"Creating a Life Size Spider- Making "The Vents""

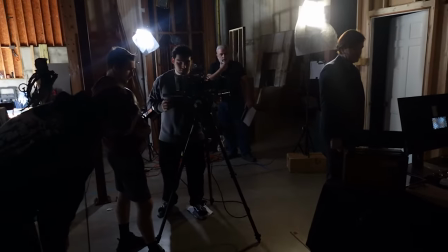And then I had another light just on that opposite angle for Jamie when they were acting in that scene. For the first shot in the hotel room, I had a light outside the door just to show light coming from the hallway. And then we acted out him turning on the light. Of course, we don't have an actual light switch in there. So when he acted it out, I turned on the big lamp on top, just key lighting everything in there. And then we had a lamp and whatnot for practical lights, because you know us at BHP, we love our practical lamps. Visual effects. Trying to limit the VFX in this film was definitely something we wanted to do since we had this really cool practical creature, but even with having a creature, there's still little things that you need to do to enhance it.
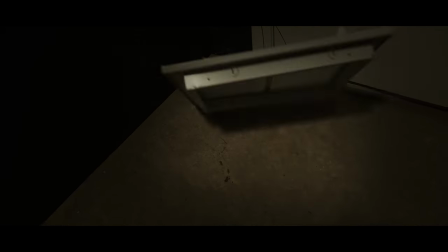For the final scene where our character gets pulled up into the vents, that was a simple wire removing shot,
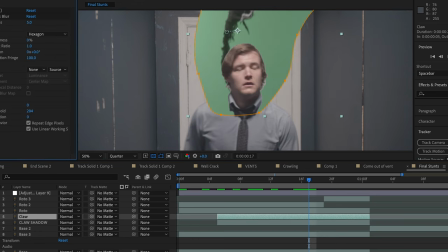as well as adding a green screen plate of the claw to make it look like he was being grabbed.
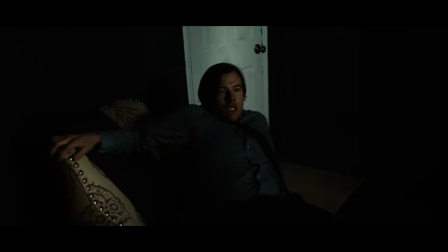What we're calling our hero shot of the spider where he jumps out of the vent and lands to the floor was the most complicated one.
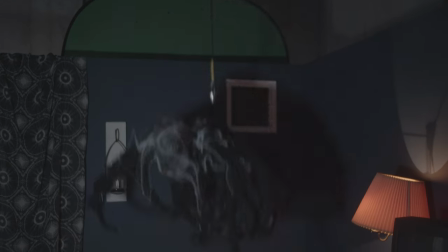To achieve this, we had two different plates, one where he was landing safely on a mat and one where he wasn't.
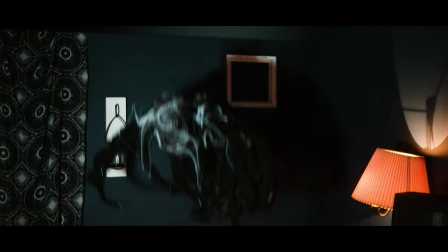And we combined those together really seamlessly and also added a lightning flash to just really seam it all together,
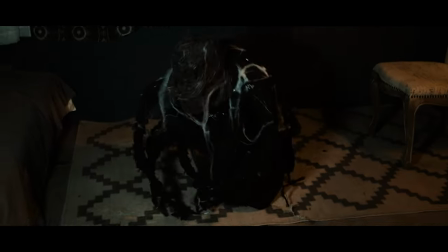and this one turned out awesome.
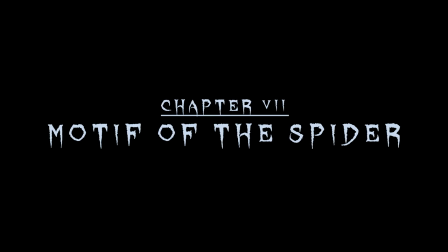When we were filming, we were often talking about different things, and someone mentioned something about what the spider would sound like, and then I actually just made a noise, and they're like, wait, that can work. So that's the spider sound is actually me. Kind of like like that. And of course, different pitch and different effects on the audio, but that was basically it. Stunt guy, gaffer, and spider sound guy. Big thanks to everybody supporting us everywhere on YouTube, Instagram, TikTok, and especially Patreon as well. We love you guys. We're gonna keep pumping out this content for you. Keep watching it. We really appreciate it. We appreciate you guys. I really hope you guys enjoyed this one, and I'd love to do another story that takes place at Cobweb Hill Hotel, but maybe that'll be in the future. We have tons more content coming at you guys as usual, and a bunch of new short horror films coming, and I can't wait for you guys to see them.
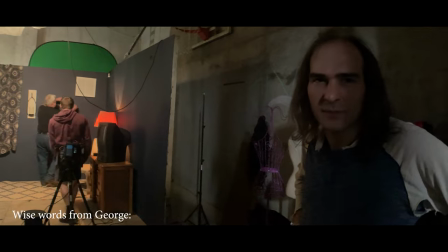We'll see you guys in the next one. Thank you for watching. Good. Okay. So all hail the YouTube algorithm.
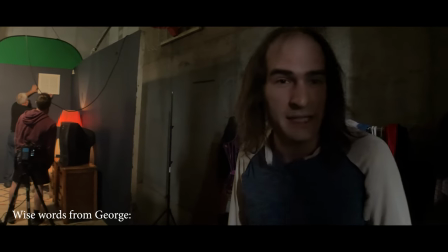Hit the f***ing subscribe button, or it will come for you. It has come for me, and trust me, it's better to just give in.
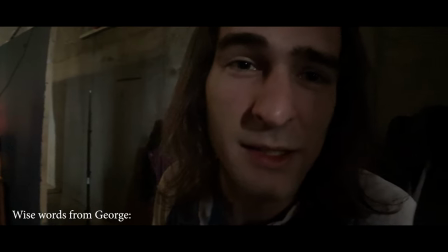Just give in.